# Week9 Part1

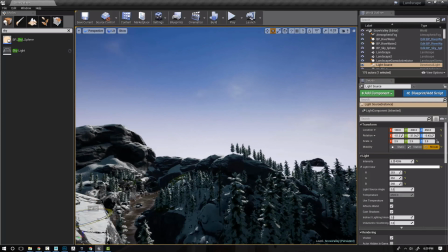[32:43]
So we rotate the light, and you can kind of see, hopefully, I'm not sure on your screen, but if you look in the middle, you can kind of see this like bright area where the sun is. It's kind of rotating across the sky.
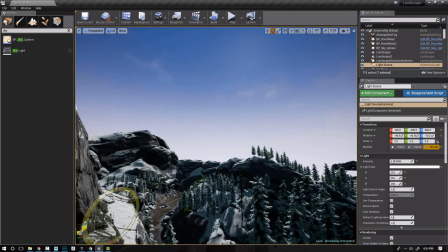[32:55]
It's the only way to really tell exactly where the sky is, unfortunately, when you have the blueprinted sky sphere on.
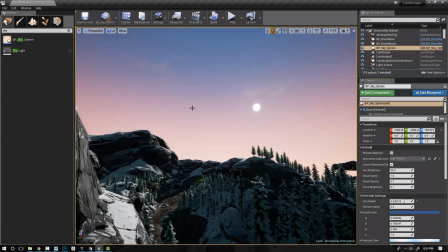[33:03]
But if you come back to it and you click refresh material, it'll update and show you where the sky is, as well as start to change the color.
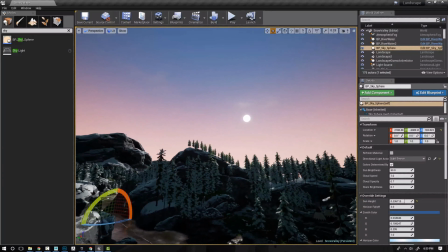[33:11]
So this is a great way to really just kind of hone in what kind of color you want. It's unfortunate that they don't update in real time,
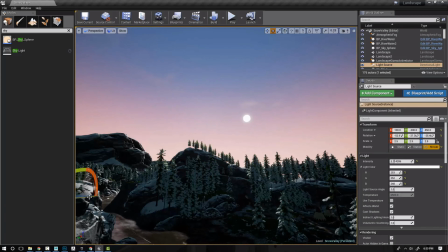[33:19]
but there are some nicer kind of sky packages you can purchase on the marketplace if you really need that kind of look. But, just kind of coming back to it and then just refreshing the material to see where your sky is and like kind of what the look is going to be changing to isn't like the most
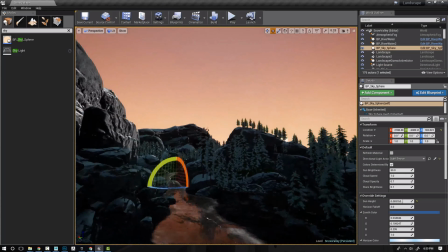[33:38]
troublesome thing. It can give you some good looks here. We've got this nice, sunset effect.
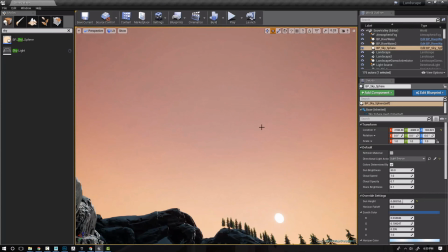[33:44]
So you don't really need to kind of come in and tweak all these settings to try and get this look.
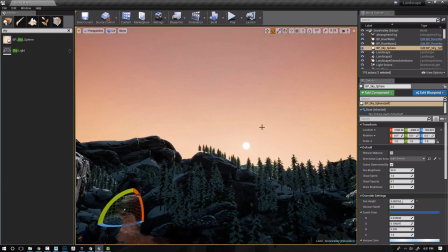[33:49]
It really helps you go a long way and does this for you. Some of the options are, of course, maybe increasing the sun brightness. And what it's doing is it's multiplying it over the sun that we already have in our atmospheric fog and kind of blowing it out.
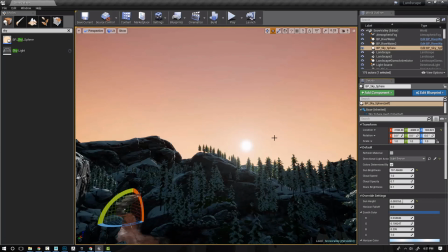[34:04]
It helps just, again, accentuate that atmospheric color and look. And it looks like there's more atmosphere now, when before, we just kind of had this, pretty stark circle, and it's a pretty hard edge.
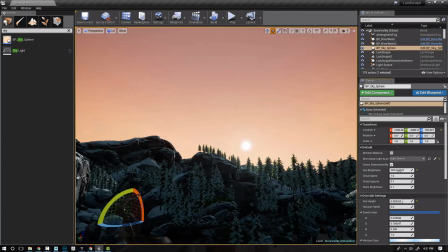[34:17]
There's no kind of bleed off to it. So this just helps give more of the effect that the light is penetrating through an atmosphere itself. We, of course, have clouds, which we can increase the opacity of, just so we get like the effect. Different times of day are going to have different preset kind of cloud looks.
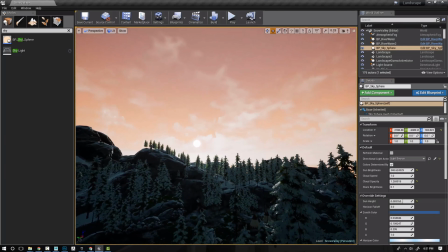[34:35]
So we can just increase them just to get a bit more clouds and, again, a bit more atmosphere throughout our environment. This, in addition to our atmospheric fog, can really help sell and ground our environment to the world. We can also increase even the speed at which kind of these clouds are moving through the environment.
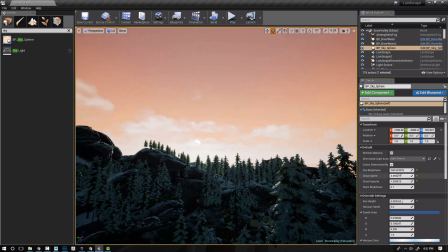[34:54]
They move dynamically, which is really nice. And so, the higher you set it up, the more they're actually going to start to pan across the screen.
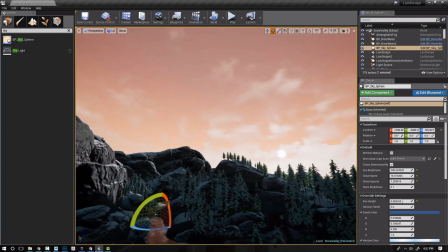[35:01]
And this is great if you want to get,
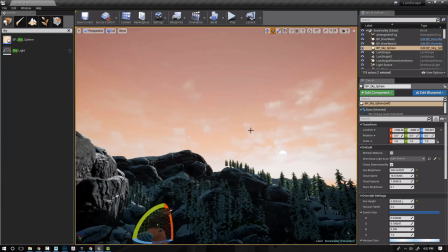[35:03]
different looks, or kind of set it up so that it's got a time of day and the sky moves across the sky. That you can all set up in kind of these blueprints. We also have the star brightness. So if you do set your light source to kind of be,
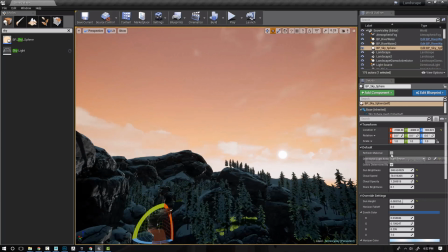[35:19]
a nighttime setting, there should be some stars that start to kind of like really pop out in the sky.
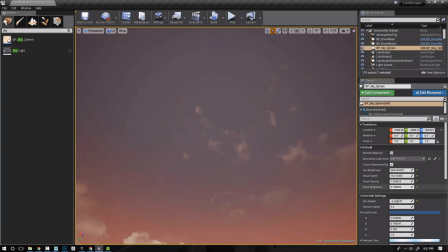[35:25]
So you can get those really cool effects, and then we can kind of increase the brightness of them, and already we've got this really nice environment.
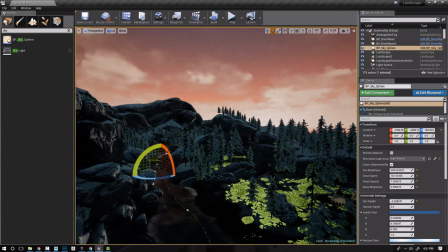[35:33]
You will have to be careful, as sometimes your subsurface scattering color might need to be adjusted,
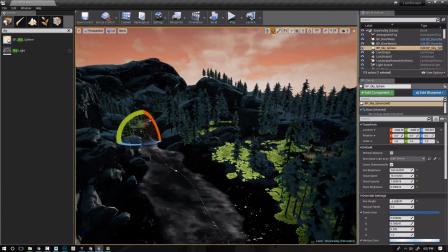[35:39]
as right now it is kind of glowing and like razor hot, so you might need to adjust some of those settings to kind of nail things down.
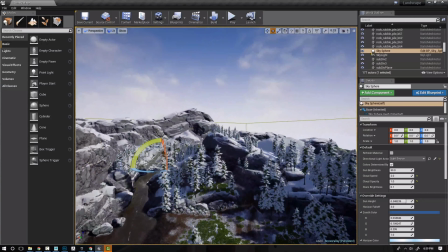[35:48]
Now, if you do want your sky sphere to actually base its colors off of whatever you choose,
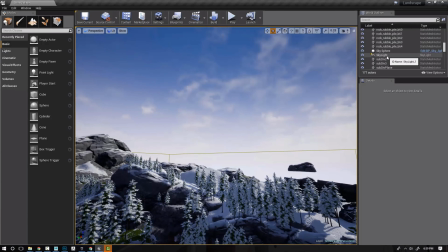[35:56]
still have the kind of cloud effects, and no longer kind of dynamically update for whatever time of day it is,
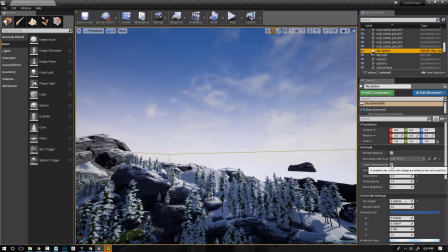[36:03]
you can actually turn off colors determined by the sun's position. So if we turn this off, now it's just going to use these kind of override colors, these,
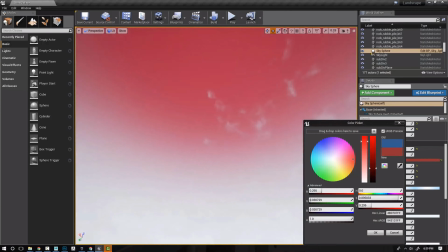[36:12]
changing the kind of zenith color of our sky, so we can get a bunch of different looks.
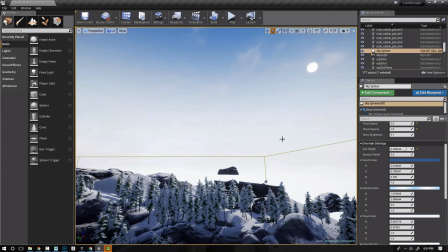[36:17]
And of course, kind of coming down, changing the horizon color as well. So those are great ways to do that if you want to change them dynamically.
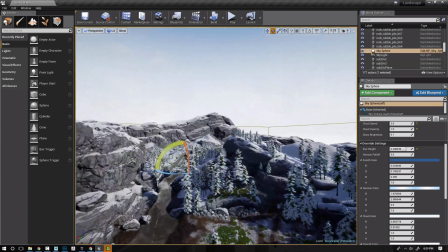[36:25]
However, you are going to be in that situation where if you do rotate the kind of sun, it's not going to essentially follow along with the time of day anymore.